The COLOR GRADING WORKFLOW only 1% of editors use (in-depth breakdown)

This is the Savannah Bananas being coached by Dabo Sweeny in front of the biggest crowd they ever played at. And I want to feel that through this image, which I'm just not feeling right now. So we are going to do a color grade to create that feeling.
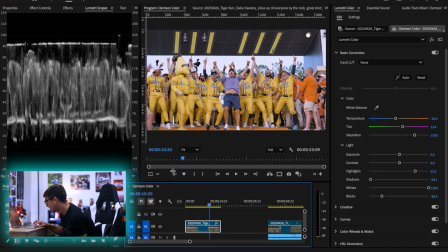[28:54]
Now, the first thing we're going to do is actually not so much the grade, but it's going to help affect the look, because I want this to feel cinematic.
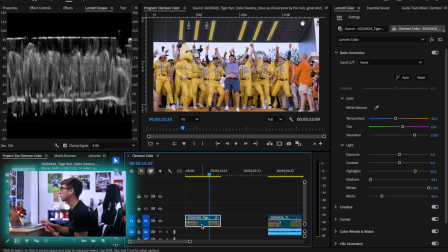[29:02]
And this is a tip that I learned through the internet. I think I saw it on Instagram originally. But basically what I want to do is I want to duplicate this clip. So I'm going to duplicate this clip by holding down Option on my keyboard and dragging up. And now I have two of the same clip.
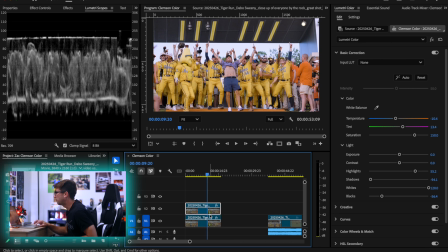[29:17]
And what I want to do is I'm going to come into here on my upper clip and I'm going to drag the saturation all the way to 0. Now, what we're doing here is we're trying to make the clip look more full, because if you look at the clip right now, it looks like, yeah, it was filmed on a video camera,
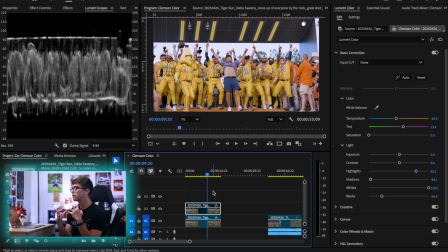[29:35]
but I want it to feel more filmic. I want it to feel more full. I want it to feel larger than life, because that's what this moment was. So when I drag this clip above it and I lower the saturation all the way, I can come into here to my effect controls,
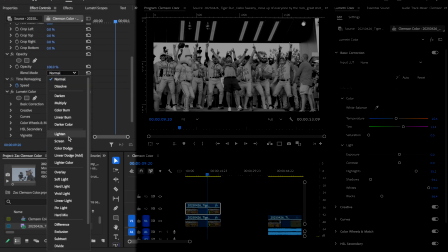[29:48]
and we're gonna go into our blend mode, and we're going to do a hard light blend.
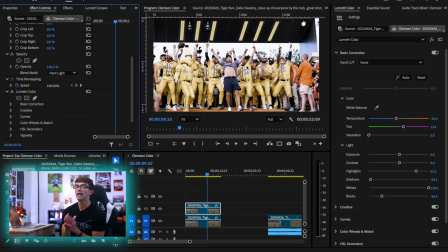[29:54]
And you can see what that did. That added a shit ton of contrast to this image.
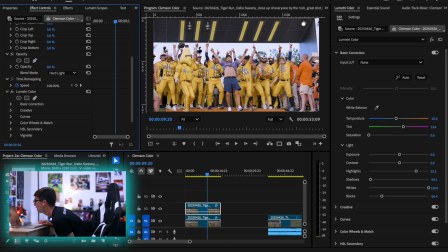[29:59]
Almost too much contrast. So we're gonna adjust the opacity here just a bit. So that's what we started at, and now you can see this. Now we're getting something. So now just at 36% opacity, look at how much cooler this image looks.
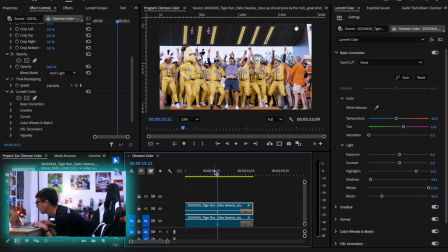[30:14]
Look at how much more cinematic this image looks. We'll go back to our hero shot here. This is what we had to start with.
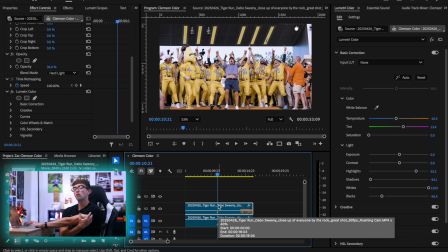[30:19]
This is what we have now. And this is already feeling like a much more full image.
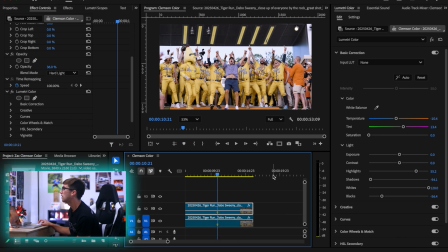[30:24]
This is a tip that Hollywood uses a lot for daytime scenes because, you know, daytime can be ugly with lighting, you know, and this honestly didn't have the best lighting in the world. This trick though, just makes it go to a whole nother level.
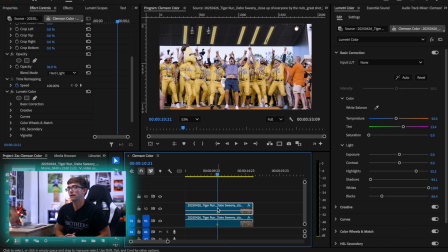[30:38]
This already feels so much more cinematic, and all we did was duplicate the clip, drop the saturation, and do a hard light overlay. So this is where we're starting. I think I'm gonna adjust this slightly more because I don't wanna lose any information on the jerseys.
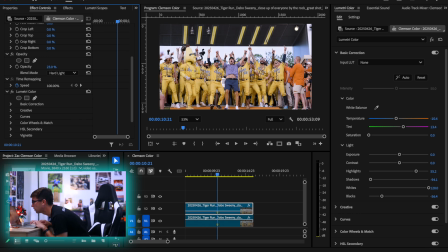[30:55]
If you look at split there, I don't wanna lose too much of his jersey. I kinda liked where 36 was though.
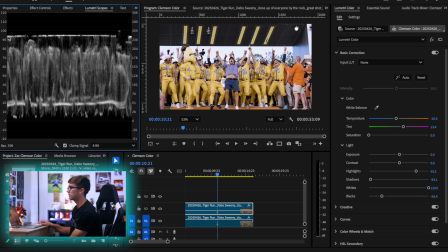[31:01]
So maybe we'll leave it there for now. If we look at our scopes, we're still safe because the brightest points are not peaking, the darkest points are not peaking. So now what we're gonna do is we're going to get creative. So this is where the fun parts come in. But the first thing I wanna do is add a little bit of contrast to this.
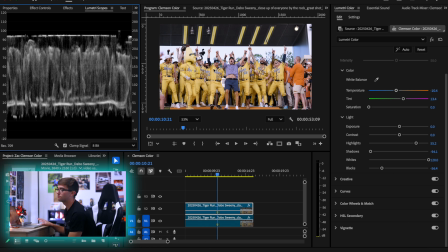[31:17]
So we could add contrast, but we're gonna actually do that later. I lied. But the next thing we have to do is we have to create an adjustment layer. So when you're color grading, all your color grade goes on an adjustment layer. You never want to do your color grade onto your original layers. Obviously, you know, we're already getting artsy as shit here and doing some like blend mode overlays to make the footage look more contrasty.
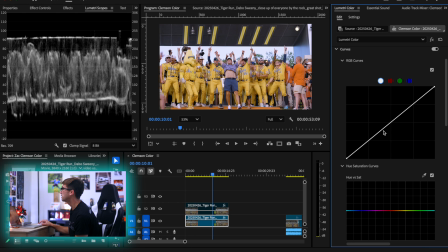[31:41]
But if I was to just start color grading onto here, say I make a mistake and I, you know, push this and now, oh my God, everything looks so messed up.
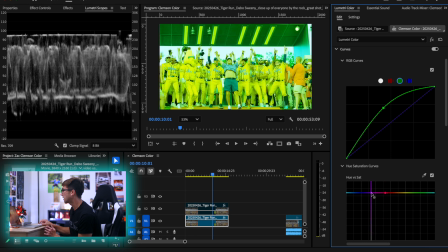[31:49]
And I don't know how to fix it because I did this and I did that. And now, oh my gosh, everything looks so bad.
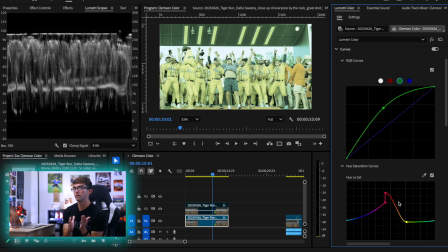[31:54]
And I don't know how to adjust it and get back to my starting base correction. So we're going to create an adjustment layer
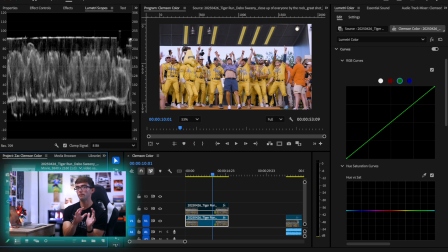[32:01]
just like this so that anything I do to my color grade, I can easily turn off and get back to my base correction. It's basically just a safety, but it's even more important than that because if you have multiple clips that were all filmed at the same time, you just have to base correct them and then throw your color grade over top.
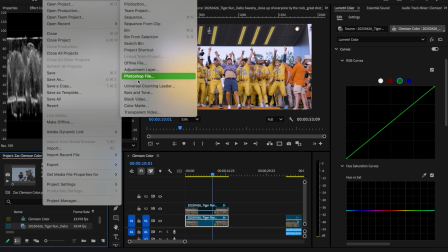[32:17]
So we're gonna come in here, we're gonna go File, New, and we're gonna go to Adjustment Layer.
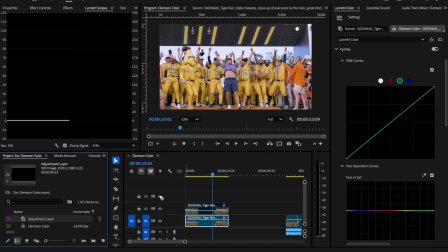[32:24]
Just like that, 1920 by 1080, boom, boom, boom, and we're gonna drag our adjustment layer right on top of our footage.
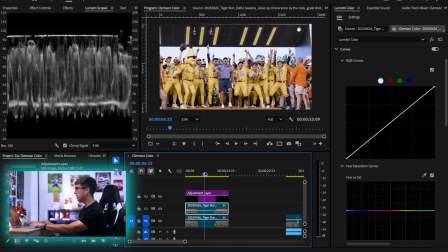[32:30]
And basically what the adjustment layer does will enable our contrast again, is it's going to affect anything underneath it.
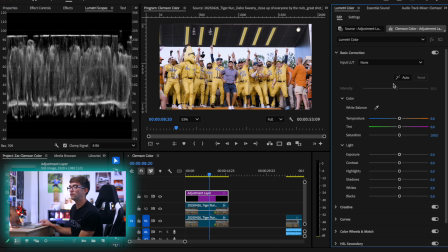[32:36]
So if I come into my adjustment layer and I decide, you know what, I want it to really feel like we're in the middle of the desert and I'm just gonna pop my temperature all the way there, then I can do that.
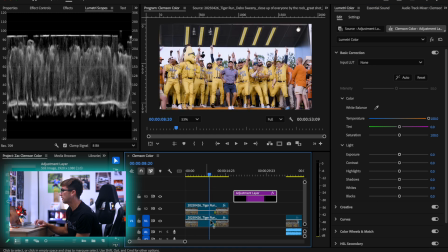[32:46]
But if I take away the adjustment layer, it doesn't affect the actual clips. It's basically, think of it as like a transparent coloring sheet, I guess, almost. You know, it's like if you're writing on a whiteboard, if I write directly on the whiteboard with a Sharpie, then it's stuck there. But if I put a transparent sheet of like wax paper or something over top of the whiteboard and I write on it with Sharpie, I can remove the transparent sheet of wax paper and the board's still safe. So that's why we use adjustment layers.
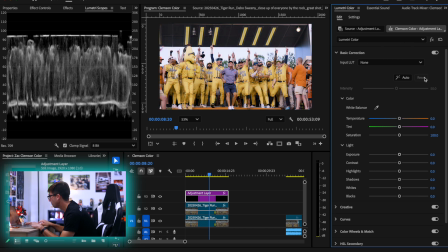[33:21]
So we're gonna reset that. Now we have our adjustment layer and we have our little bit of already added contrast through my, you know, hard lighting. But now I can come up here and if I wanna add more contrast, I can do it using the slider. Too much we obviously don't wanna do, but we can adjust it ever so slightly.
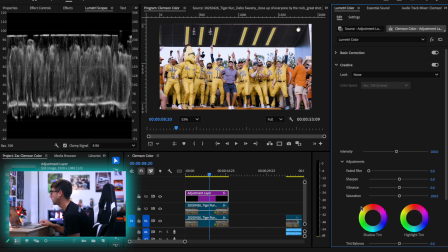[33:39]
It can be fun to have contrast. We're gonna add a lot more contrast later. Next thing we're gonna do is we're gonna come into our creative tab.
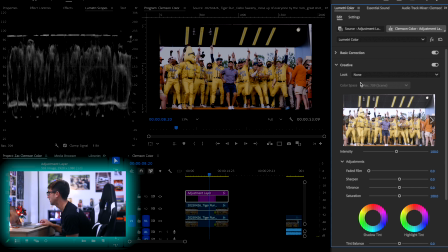[33:46]
So this again gives you the option to add a LUT. We're not gonna be doing that today. And you can adjust the intensity of that LUT.
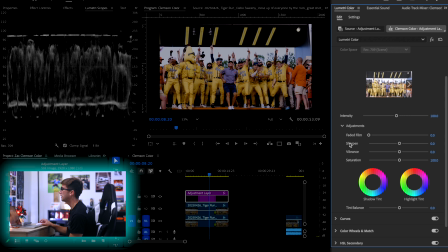[33:52]
We're gonna be coming down into here to our adjustments.
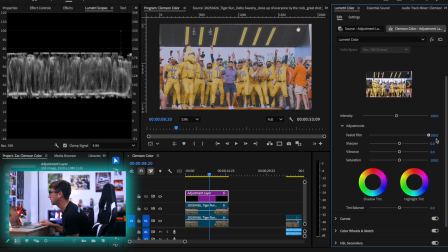[33:55]
The faded film adjustment, essentially what it does, it just like scrunches everything to make it feel more filmic.
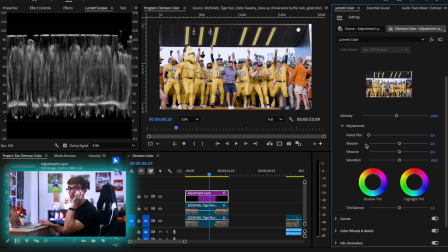[34:01]
We're not gonna mess with that today. We are gonna mess with the sharpening though, because when you're filming in log, everything is super flat and undynamic.
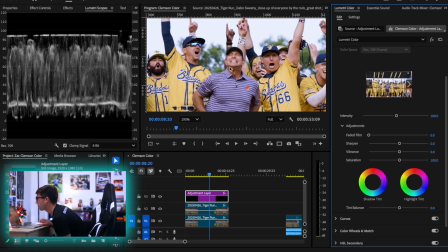[34:08]
So we're gonna just sharpen it up a little bit. That way we just bring back some more oomph to the image. So we're gonna sharpen this image quite a bit, but not too far. I kind of like where that's looking.
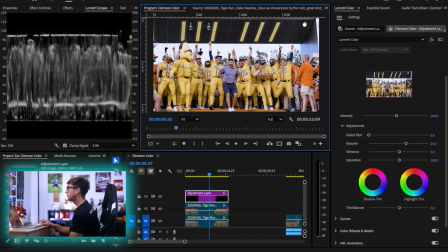[34:19]
Boom. And the next thing we're gonna do is we're going to add some vibrance to the image. So vibrance is different from saturation. Saturation is just how much color we're seeing. Vibrance is how much pop the color has. And vibrance is what I like to use because it really adds that extra pop to the image.
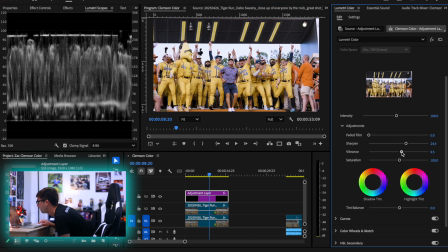[34:37]
So we're gonna go into our vibrance slider here. We're gonna adjust that just like so. If we go too far, it gets a little funky. So we're probably not gonna do that.
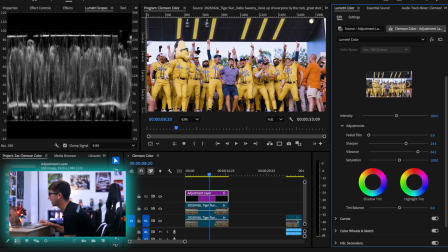[34:47]
Maybe right about there. I'm kind of liking how that's looking, not gonna lie. Yeah, I'm kind of liking that.
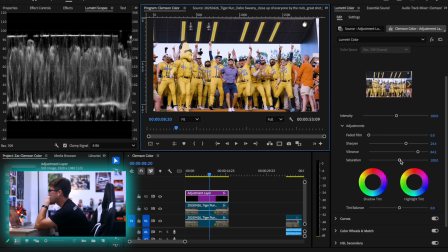[34:55]
And then we have saturation. This is just another adjustment of saturation. If you want to go crazy with the saturation, probably don't want to do it right there. We are going to be getting crazy with saturation in a minute though. And the next thing is the tint balance. So this is going to be the shadow tint and the highlight tint. So remember when we moved our shadows and highlights earlier? Well, this is going to take those shadows and highlights and it's going to push a specific color into those shadows and highlights.
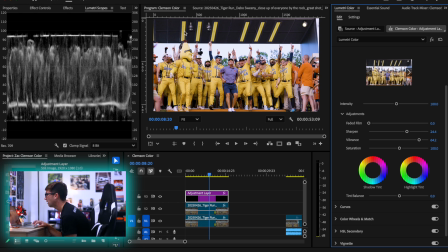[35:22]
So we know the shadows are this portion up here with the roof and a little bit down below like the guy's feet. So we can push a specific color into that section if we want to. So I think I would like a little bit of teal or blue in there.
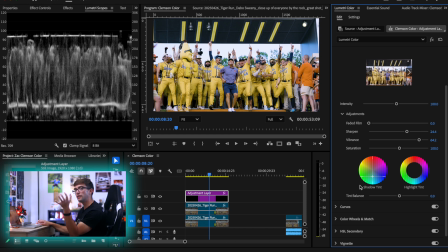[35:38]
And the reason for that is because the teal and blue is the opposite of the yellow jerseys that the Bananas are wearing. So we're gonna undo that by double clicking on there and we're just gonna push a little bit of a deep blue in there. Just like so. I think I like that.
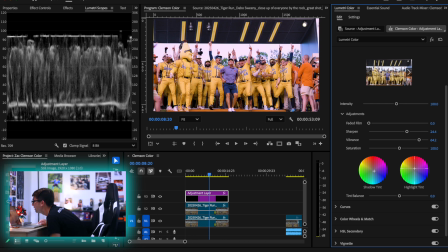[35:56]
Highlights, same thing, we're gonna do that, but just with a little bit more yellowy, orangey feel there. I'm gonna find one that looks natural. I think I like that.
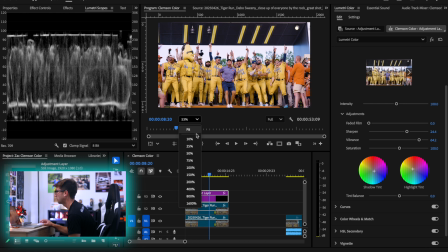[36:09]
So now we're already creating some good color contrast in this image. Next thing we're gonna do, well, actually before we do that, we have the balance. So this way we can see how much of this. So if I go this way, you see it's mostly the shadows. This way it's mostly the oranges. So we're just gonna find a happy medium there. I think personally I prefer it being a little warmer still.
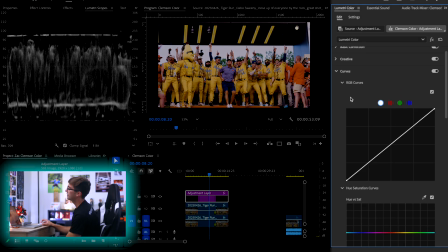[36:28]
That's not bad. Next thing we're gonna do is our curves. So there's two different types of curves. We have the RGB curves and we have the hue saturation curves. So the way you read the curves is actually quite simple.
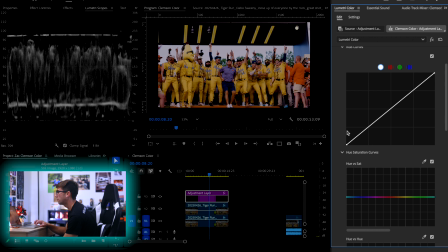[36:41]
The curve, again, it's another graph where the far left side of the graph is your shadows and the far right side is your highlights. So remember we adjusted shadows and highlights earlier?